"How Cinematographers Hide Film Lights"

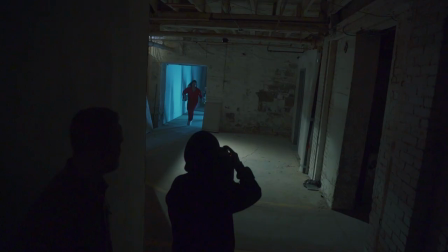There was a certain point for me where the fundamentals of lighting suddenly clicked and I was able to understand how to approach lighting better.
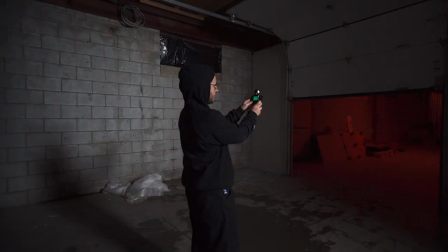I hope this video will help you get closer to that point because once you do you become an artist that knows what brush strokes to use in certain scenarios. In this video I wanted to discuss how DPs hide lights in their scenes which will help you make better decisions when lighting scenes of your own.
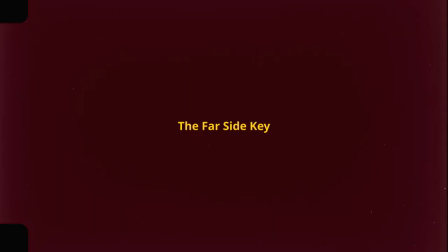First we need to understand the far side key.
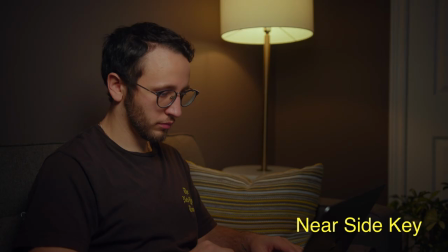What this means is placing your light on the opposite side of your camera.
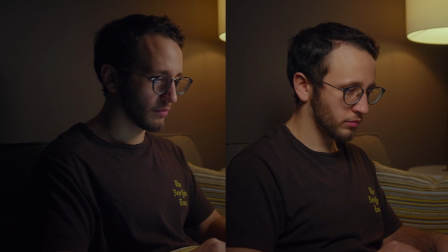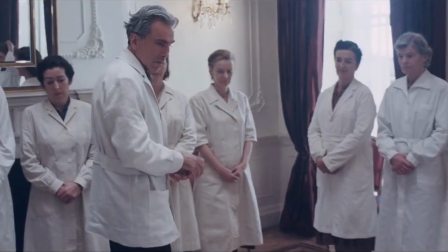In pretty much every movie we'll see the far side key being utilized and pretty much every technique in this video will use this method in different forms.
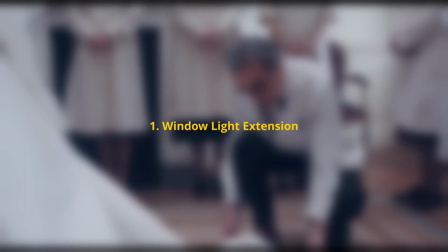Window light extension.
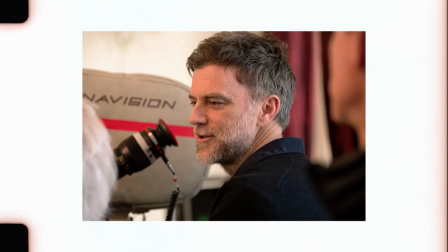This method was famously used in the movie Phantom Thread which was directed and DP'd by the great Paul Thomas Anderson.
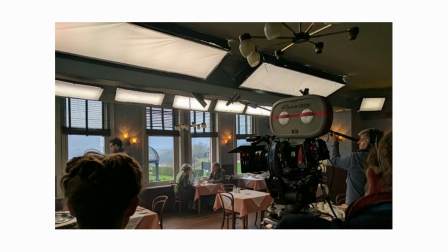They use light mats on the top interior part of the windows to extend the window light coming in.
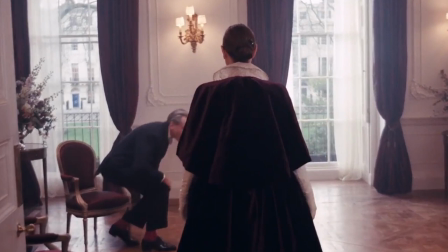They are also using a far side key which I spoke about previously. Using this method gives a lot of freedom to move the camera because lights are rigged overhead.
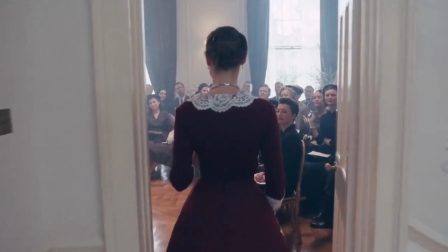This sells the effect to the audience that daylight is coming through the window by bringing up your interior exposure to better balance your image.
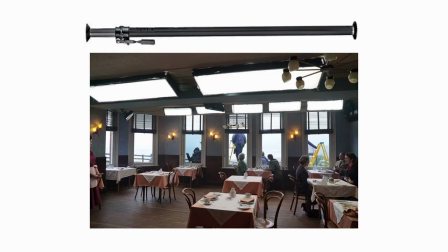There are a bunch of different ways to do this but will require more than one person to set up. Some great tools for this are a polecat, also known as an auto pole that goes between walls which gives you a rigging point to put your light without damaging walls.
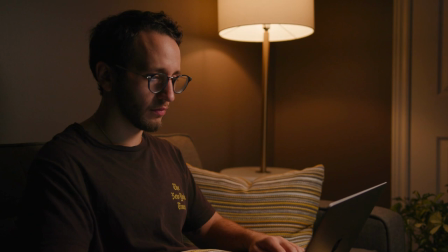Practical Light Extension This method is very commonly used in night interior scenes because it can be cheap and effective.
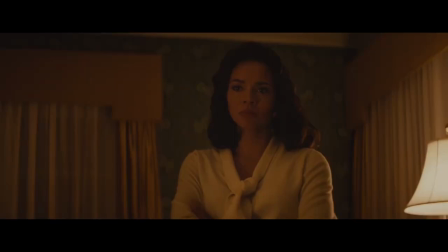For example, in the film Selma, Bradford Young utilized practical light extension by having practicals in a scene on a dimmer and then bringing in another practical with the same lampshade and placing it out of frame to shine more light onto the actor's face to extend the practical lighting. Take that lamp strap it down to the stand around that light we put foam core create a box around it and in the front in one wall one of the walls we put the top three sides and the fourth wall is completely open and that's where you get the shade bouncing light back into the soft white box that you can then either slide some diffusion in front of and then you can just walk that little source in it's got the same
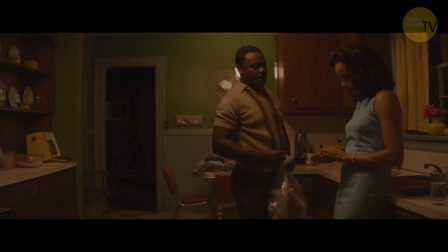color temperature it's got the same it's coming from the same source so it's got the same energy you're still burning tungsten filament you know you're not bringing in an hmi and gelling it and trying to create a book light and then before you know you've taken up four feet of the room you don't have to do that anymore you can actually
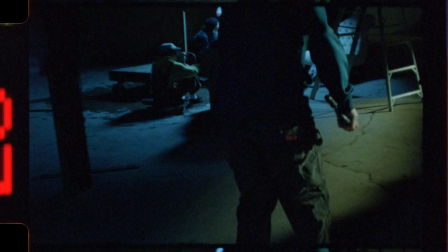take take up as much space as the light itself top
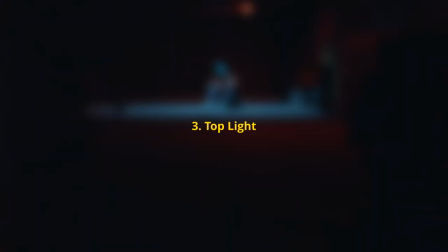light a top light is tough to do on a lower budget level because it requires crew that knows how to rig them safely and know what they're doing.
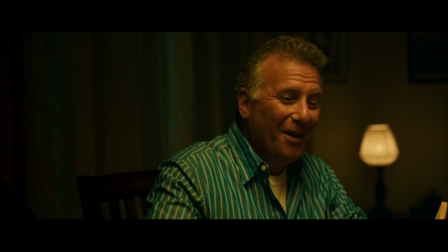A lot of the time top lights are utilized for dinner table scenes because it allows you to shoot
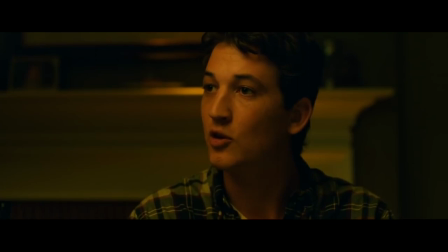360 and when you need to get a lot of coverage a lot of the time scenes require that type of lighting. You could still do this on a lower budget level using things like a c-stand arm and booming it out using a lighter
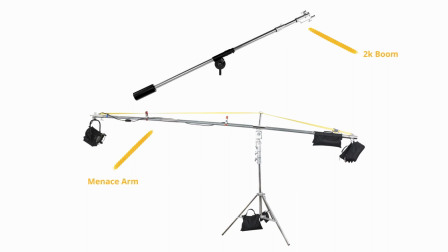fixture or a lot of the times on bigger film sets you'll see things like 2k booms or menace arms.
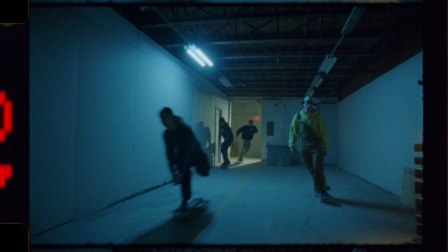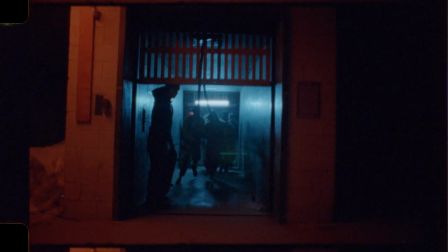Practical Astera tubes.
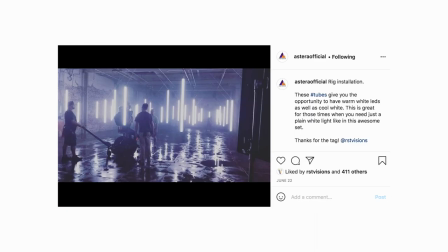I'm planning on doing a whole other video for this topic but I wanted to touch on it for this one. A very popular light that cinematographers are using are Astera tubes.
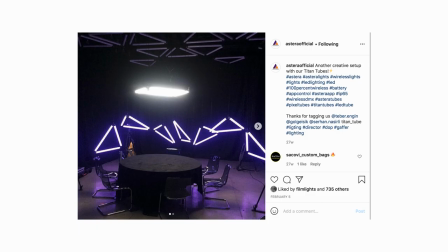I'm sure by now we've seen them directly in shots like on music videos but I'm going to tell you some ways that they could be less evasive.